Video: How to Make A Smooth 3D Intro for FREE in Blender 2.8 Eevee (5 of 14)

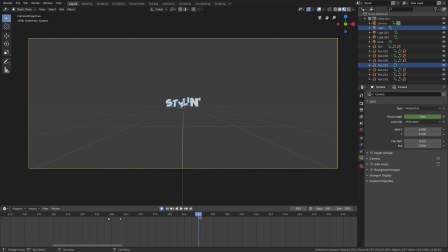4:11 so we will kind of just move those keyframes like that and then for when when the camera comes back in i will kind of zoom it
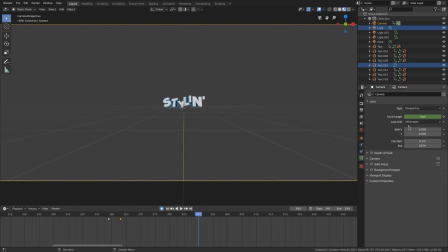4:17 slow now and slower a little bit i guess so right here on 390 i'm gonna uh zoom it out just a little bit more so it has
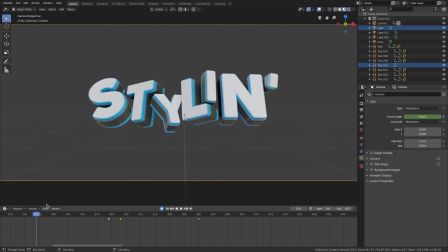4:23 a bit of motion so six millimeters instead of seven so we have this now and
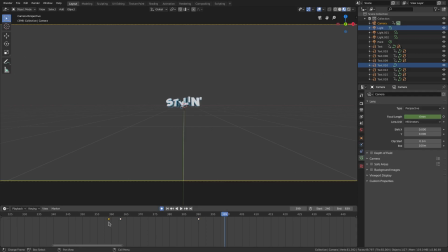4:30 then right here on this kick when it comes back in i'm gonna put it back to its initial uh value which is this keyframe right here so hit shift d duplicate that and move it on over here
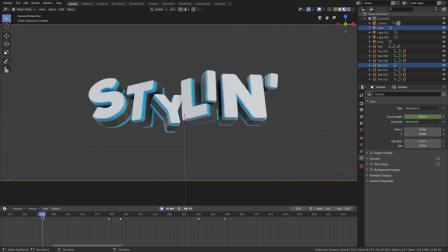4:39 now when we play this which looks super good so um now what i'm going to do is for that for this little zoom out here
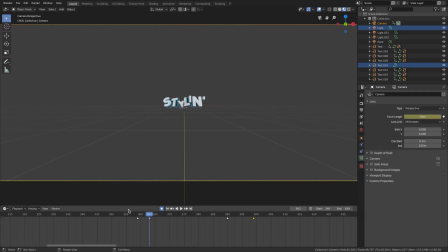4:48 i kind of want it to rotate a little bit while it's doing that so what we'll do is on this key frame right here we'll hit i rotation and then for this guy we will rotate it a lot like that um right i think i want to go the other way we'll go the other way like that and then
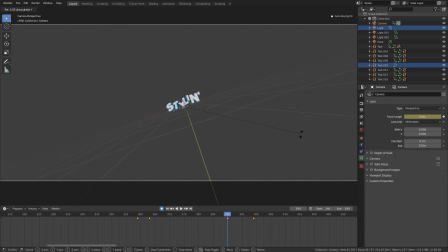5:07 we will kind of follow that through a little bit with the rotation so R Y to rotate just give it a
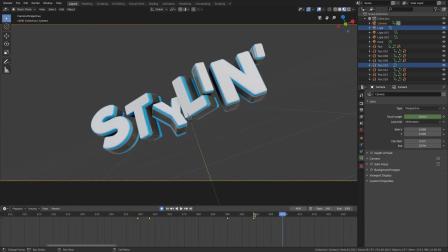5:12 little bit more rotation so it's not sitting still and then for this we will go back to the initial rotation by grabbing this one hitting shift
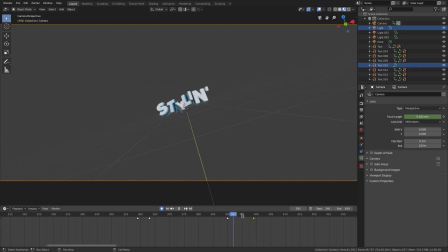5:19 D duplicate and then putting it right there all right looks good and I kind of wanted to jiggle a little bit because the rotation shouldn't just stop
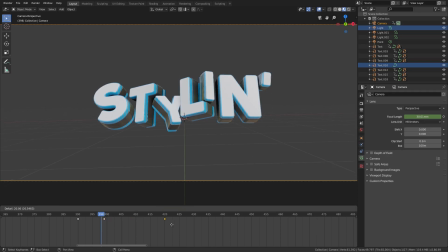5:27 dead so we're going to duplicate this keyframe one more time hit shift D move it about right there and then we're going to go somewhere about right
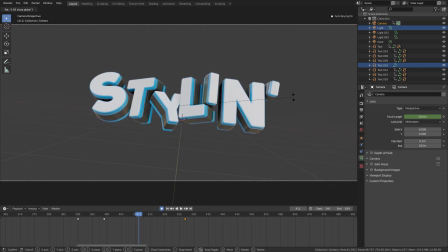5:33 here in the middle and then rotate it this way to kind of give the illusion of physics because it was this way. Now it goes like that and kind of comes backwards. Now I'm going to also do it again. We'll grab this one, Shift-D, put it way out there, and then we'll create a keyframe right here and rotate it a little bit that way so it kind of tapers off with the rotation.
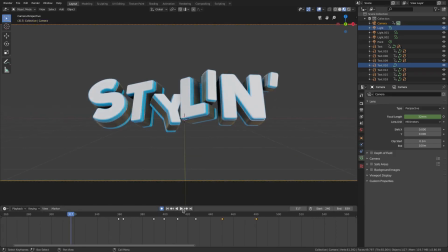5:53 So now we have this. Now something that's kind of strange right here, so we'll go ahead and play it and fix it. It's this keyframe right here. So we'll kind of rotate that a little bit and fix it. Nope, rotate a little bit and fix it.
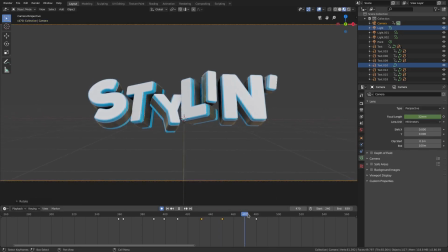6:08 I think this one is too much as well so we'll rotate that one I think that might be good yeah that's good all right so I kind of want to have it zoom in a little bit more than it's supposed to and then come back out right here so on the focal length with I right there and then on this keyframe when it comes in we will have zoom in more than it's supposed to so we'll
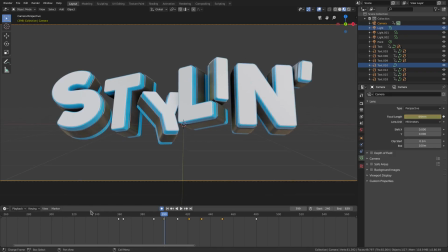6:29 be on like 44 millimeters and now it looks like this which
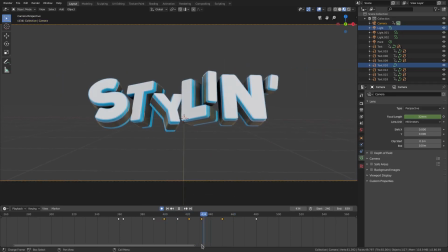6:36 looks much better and I might just even want to do that again so on this frame right here we will hit I and then we'll go to that 32 millimeter that we just created before and zoom it out a little bit so it kind of goes in and out the fading it out
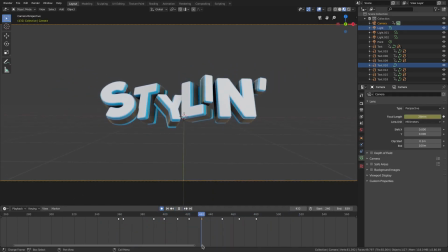6:50 a little bit now that's too much so instead of 28 we'll do 30 we'll just do two keyframes to two millimeters and right here on this cord I want to snap it in so I don't like the way it's going slow like this so we'll go ahead and just move was that keyframe
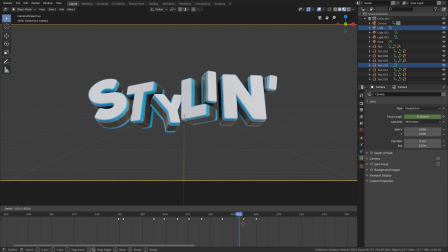7:08 it right here so I'll go ahead and move this keyframe right here and then I want to snap so on the frame right before that when it when it pops back in I want to change it to 30 to make it stay the same and then